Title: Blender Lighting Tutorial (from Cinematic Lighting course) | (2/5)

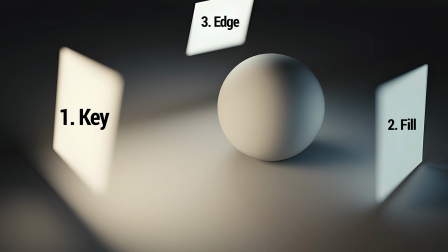The key light is usually the brightest light, placed slightly off to the side to provide most important part of the lighting to our subject, revealing its form and dimension. The fill light to illuminate the shadow side. And the backlight, it's also called the hair light or the rim light,
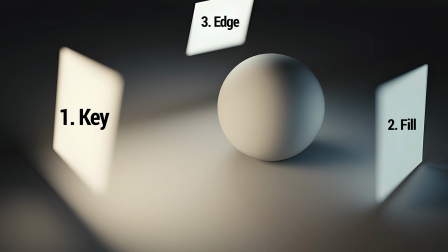is used to pop the subject out of the background for a slightly more three-dimensional look. As we've said, this scheme is fairly popular in cinema, photography and CG lighting, so we'll be referring to it from time to time throughout this course.
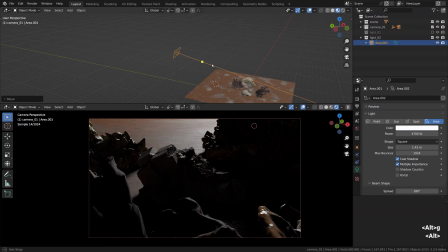So getting back to the second light we have just added, it's the secondary key light, but at the same time it's the backlight that adds some extra separation to the objects in our 3D scene, so it kind of fulfills both of these functions.
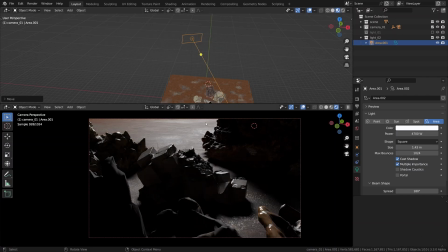I mean, its main purpose will be to highlight the finer details in the silhouette as well as the glossier parts of the material. To add some extra separation with the main light, it can be slightly warmer. And by all means, it shouldn't be stronger than our main.
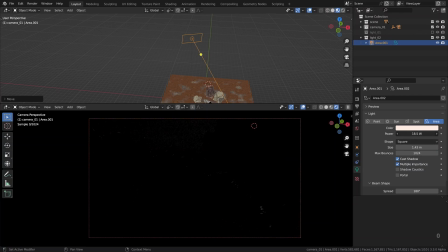Think of it as a supplementary touch, as just a little bit of glint on top of our main softness. So something like that. It can be slightly more focused in terms of the beam shape spread.
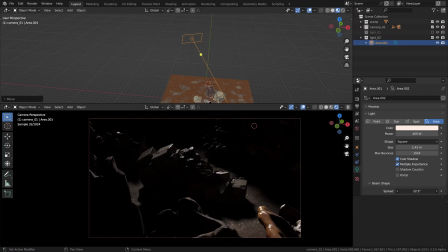Something like 70 degrees looks good to me. What I love about the smaller and harsher light sources is that they are good at capturing detail.
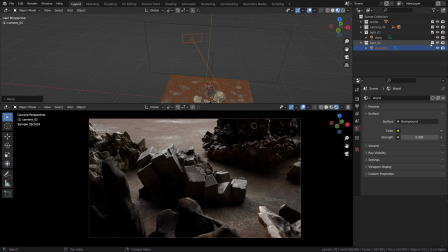It's something that the bigger and softer light sources don't necessarily achieve. And now, as a quick detour, let's quickly visit the cycles render settings. untick the noise threshold and just input some value into the samples,
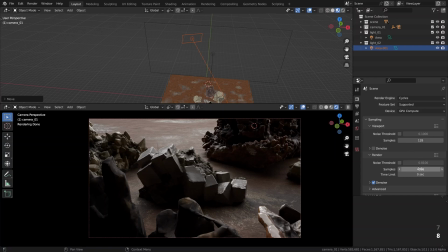like 128 samples in both renderer and the viewport. And also let's activate the denoiser. If there is one feature that was a total game changer in Cycles rendering, that's the denoising.
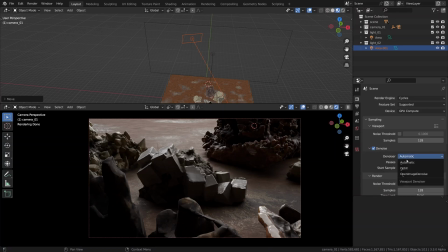A quick reminder that the options found here in the denoise settings will be dependent on the graphics card, and that while they give slightly different results, any option is better than none. So don't worry, just select whatever you like. Now that's a fantastic advice.
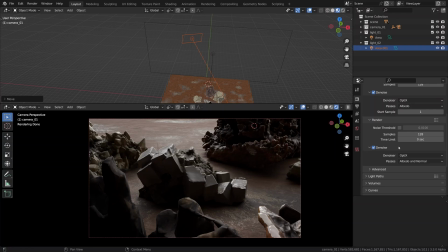Like, select anything you want. But really, optics is just as good as open image denoise. It is insane how smoother the rendering process gets with the use of denoising. I'm not even talking about the viewport.
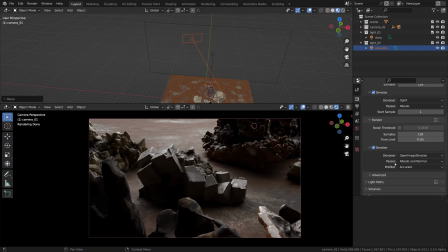In my opinion, that just brings the dream of the real-time light transport and real-time path tracing much, much closer. So let's keep it activated. Denoising, I mean.
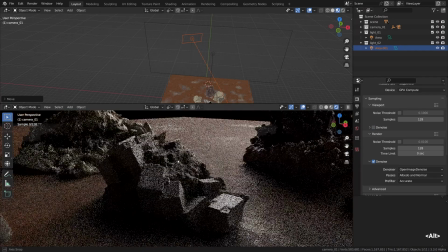It has its own minor performance price, though. Without denoising, it's generally a little bit more responsive, the viewport, I mean.
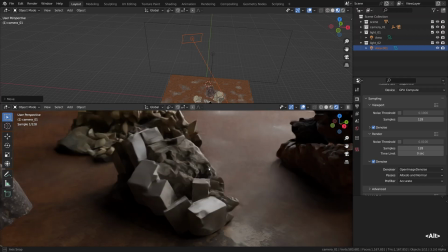With denoising, the overall effect is smoother, but the lag is still there.
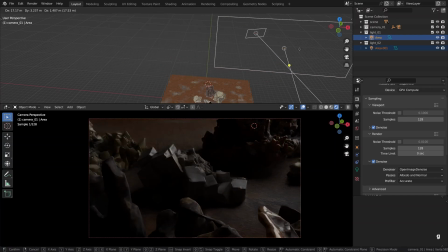Alright, so here we created the compound light source.
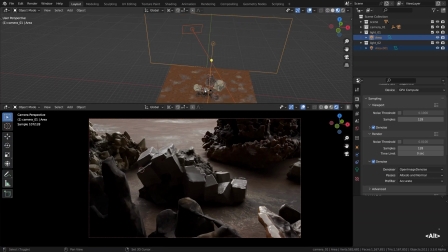We can think about it as just one big key light, with just a little nuance, a little hint created by this smaller, sharper source embedded into it. The smaller light in this context is just complementary to the main one.
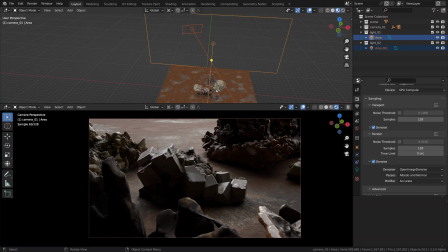I think it's the most productive way of thinking about it. Now here's how we can do quick comparisons to track our progress.
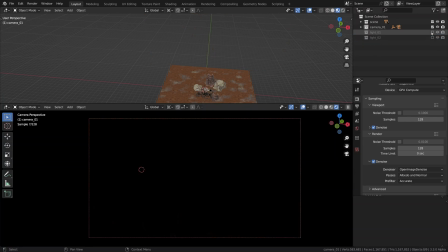What I'll do is set up two renders, with and without that second light. So let's toggle it off in the outliner temporarily.
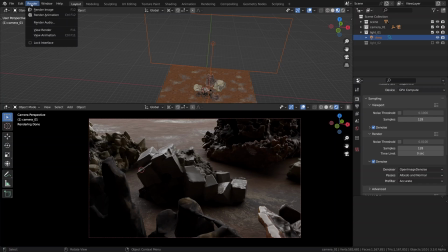Okay, before giving it a quick render, allow me to visit the Blender settings, the preferences I mean.
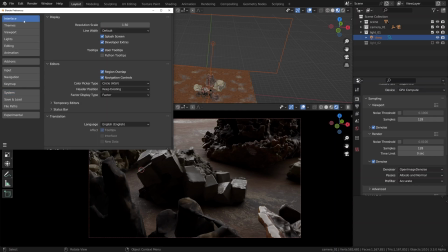And in the user interface, let's make sure that within the temporary editors tab, the render in drop-down menu, the image editor is selected.